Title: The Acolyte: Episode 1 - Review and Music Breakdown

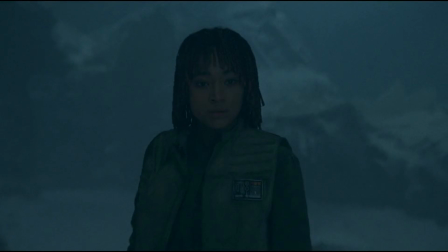As the young May turns around, May's theme, the theme of the assassin, linking the fact that the assassin is Osha's twin sister May,
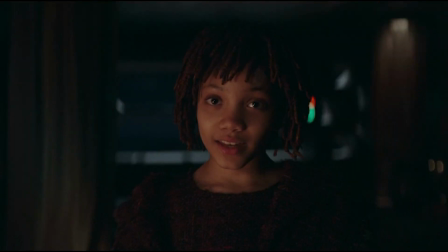returns again as the two young girls speak.
Yes. I thought you were dead.
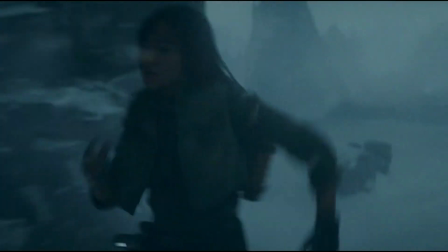There's a tension that hangs in the music through the high drones paired with the low attacks in the brass.
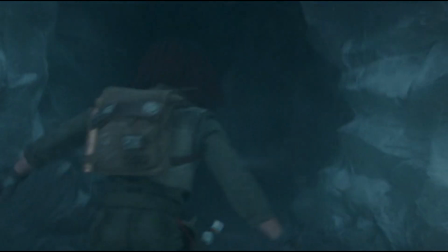It's both harsh and beautiful at the same time. It carries an eeriness to it that Abels has become renowned for.
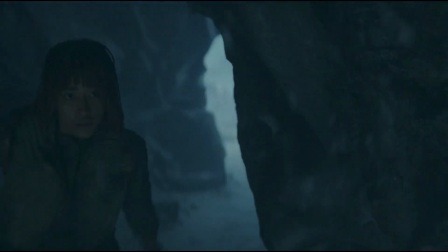Even as the wind howls, the high drones continue.
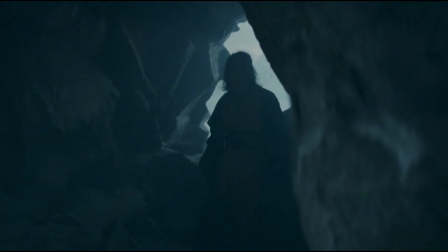It does a perfect job of connecting from the anxiety and terror of the chase all the way to the comforting and caring way that Soul speaks to Osha.
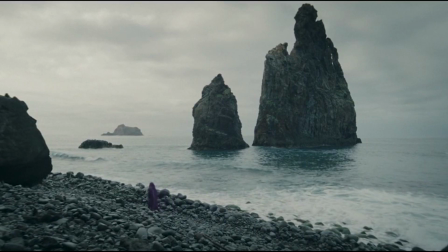Osha.
The final scene sees May meet with her master.
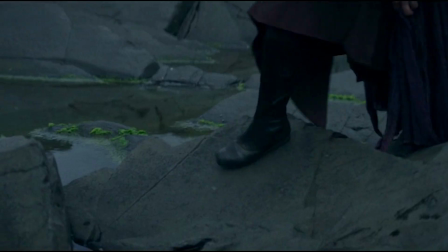We haven't learned much yet, but the music shivers again with tremolos while the low voices move underneath.
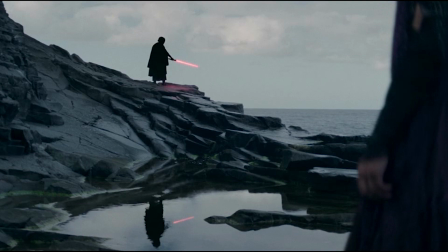I'm not sure why he ignites his lightsaber at the end, but okay. The music then leads into the end credits, which for me was the best track of this episode. Abels finally had the chance to let loose and really be himself more with a track that clearly falls more into the horror and thriller line.
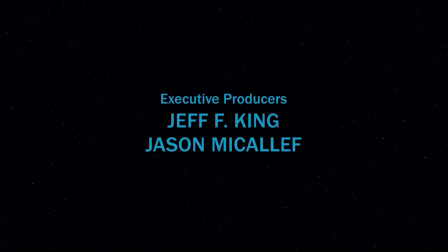The track begins with a variation of May's theme. From there, it pivots to calmer music and what I believe to be Osha's theme with a rising perfect fifth and turning melodic steps. but the thriller music returns from there. And I would absolutely love to know what all of you think. What did you think of this show so far?
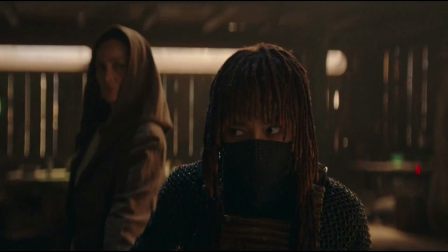What do you think of the score by Michael Abels? Do you enjoy the way that he's working with the sounds of Williams while adding his own touches?
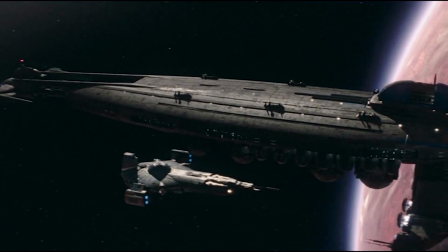And how do you like the Tuesday night release instead of the Wednesday morning release? At least, that's when it releases for me.
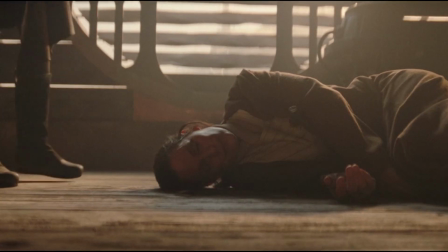Tell me in the comments below what you think, and consider checking out my Patreon page using the link in the description, where you can help support this channel for as little as $1 a month,
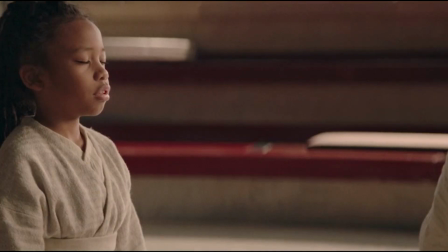or download PDFs and MP3s of projects as I complete them, along with other perks at higher tiers.
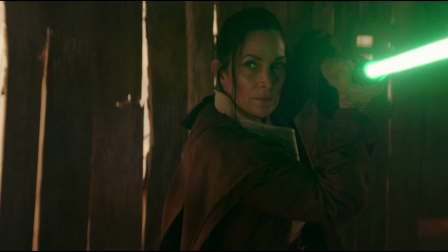Please don't forget to like this video and subscribe to learn more about the music of a galaxy far, far away, and as always, may the be with you.